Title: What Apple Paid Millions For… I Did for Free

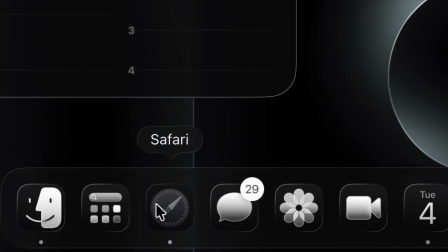0s
Alright Apple, I see your shiny new iPhone 17 and I see your $1 million commercials. But what if I told you we can make one right here at home?
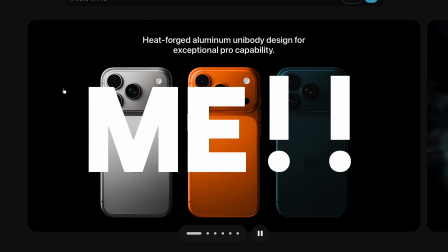7s
No massive budget, no fancy studio, just me and my camera and a little imagination.
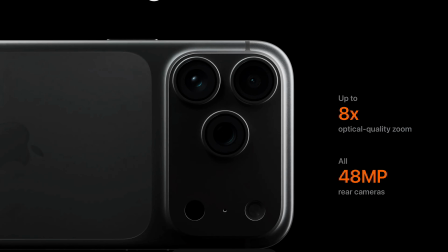12s
And maybe even impress Apple or even you, the viewer. Comment below, is this commercial worthy to be used by Apple?
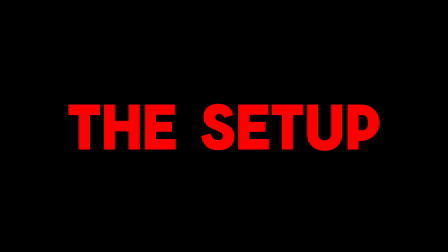20s
Let me know in the comments. Let's get to it. Okay, so we got everything we need.
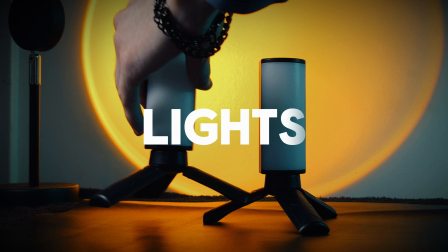24s
We got our camera, we got our lights, our 2 lights actually. We don't actually need a ton of light for this, and our laptop, which we're gonna use it in a very creative way, and it is actually going to save this commercial and get the really cool Apple aesthetic, which I have been studying and learning from their website to their commercials, trying to figure out the Apple aesthetic, the look. And the goal of this is really to hopefully see if Apple would, see it? That'd be dope. Like, so if you're watching this video, comment below, mention Apple, at Apple, just try to push it as much as possible, because I would love for Apple to see this. That would be so dope. And so maybe we get Apple to see it. Apple, if you're watching, which I probably don't think you are, but please, I don't know, that'd be great. Come on, please.
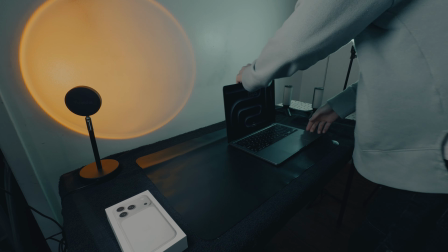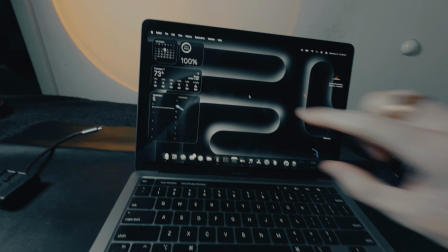75s
Okay, so for this to work, I need to find this Apple, I don't know what you call this, but I think this was the 15 iPhone.
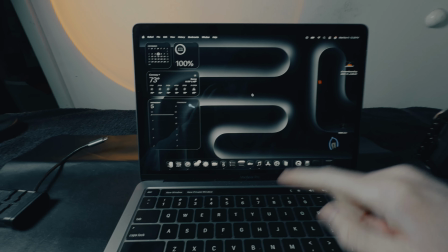83s
I don't know, whenever they released the 15, I think they did this background for all the Macs.
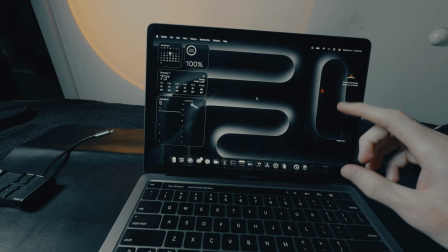88s
I don't even know what you call this, but I just love the aesthetic, but I wanted something with this that kind of moved, the background moved.
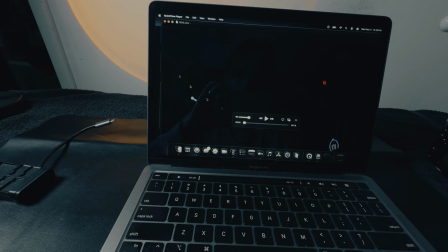96s
And so I ended up finding this clip right here. Full screen, my brightness is it all the way up.
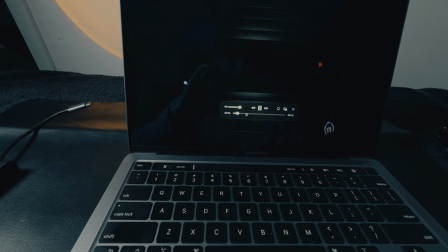104s
And if we play this right here, go play, be lovely. Yeah, so I mean, I think you can see it.
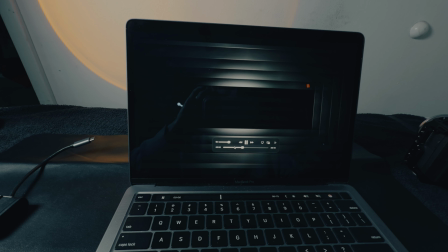111s
So it has the same kind of aesthetic as that Apple background, where there's some movement,
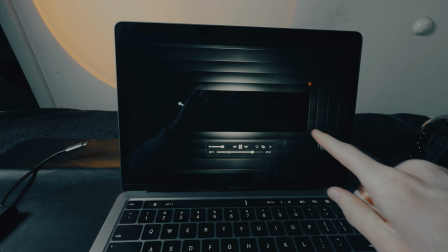115s
and the iPhone will perfectly sit on top of the glass right here, and you can see there's a little bit of light coming from both sides of it.
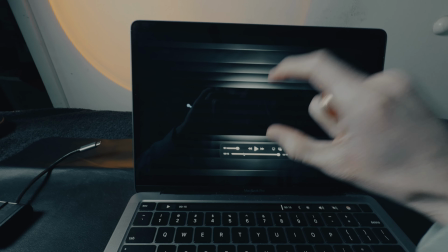122s
So it actually kind of looks like it's meant for the iPhone just to sit right there. So that's going to be perfect for the background. Let's go. Okay, so we got our iPhone 15 and we got our laptop flipped over.
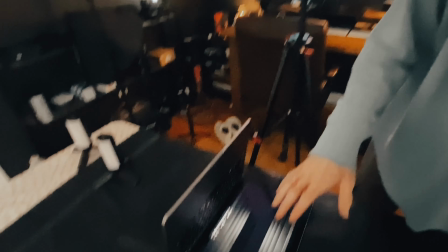137s
Yeah, flipped over. So here we go. So we got our wallpaper, or more like our video that I found, which I feel like really fits the aesthetic of Apple.
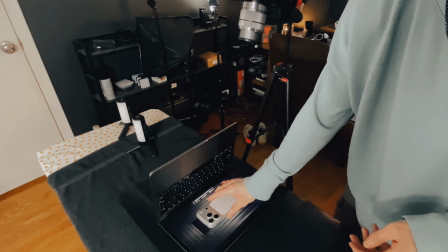145s
So we're gonna take this and we're gonna put it right on top of the Mac. Looks so cool.
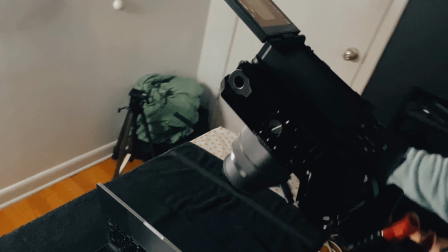151s
I love that look so far. Okay, so now we got our lights right here,
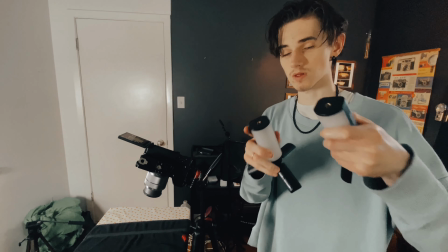156s
which we are going to use to basically come from dark to light, to reveal it basically.
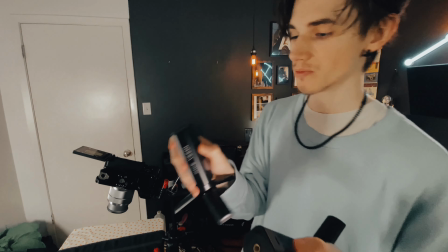162s
How we're gonna do that, turn these both on. They're pretty bright. Okay, cool.
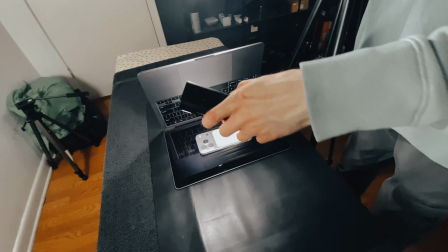167s
So now we're gonna go from here, and we're basically going to slowly rotate them around the phone as it's changing.
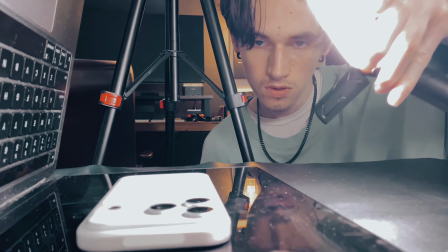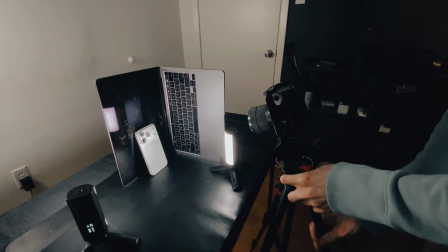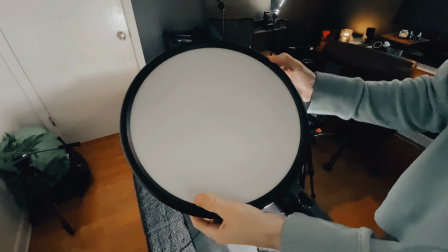184s
Okay, so we have this thing right here, which is actually a circle light, which is good for,
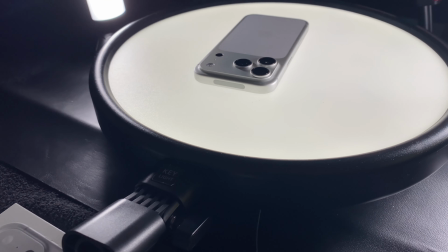192s
top-down shots or even interview setups. But we're gonna use this in a very, very creative way, actually.
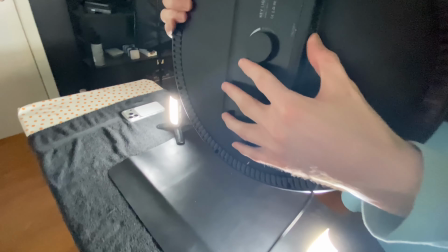198s
So we're gonna first turn this on with the power button, and it is very, very bright.
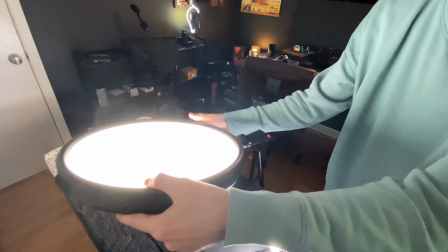204s
So I'm gonna turn this down for the camera real quick. About here's actually all we need. We turn it over here like this,
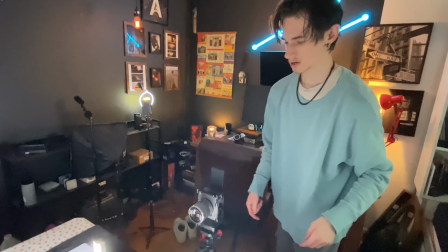210s
and what we're gonna do is actually set the phone
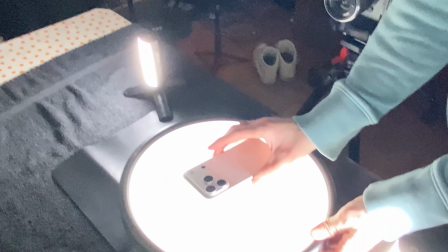214s
on top of it and kind of give it this really cool underglow light around it.
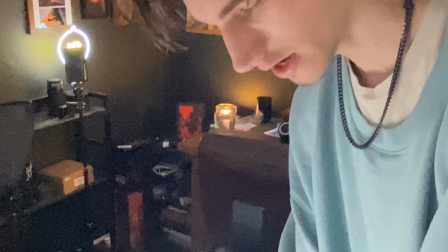219s
Makes it kind of look futuristic, makes it kind of look like it's floating in a way. Okay, cool. So that looks pretty good.
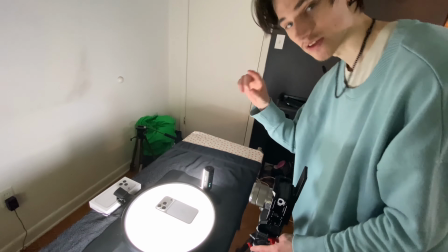224s
Next step is setting up our camera and getting the angle, which this will be another top-down shot for a transition from light to dark, basically.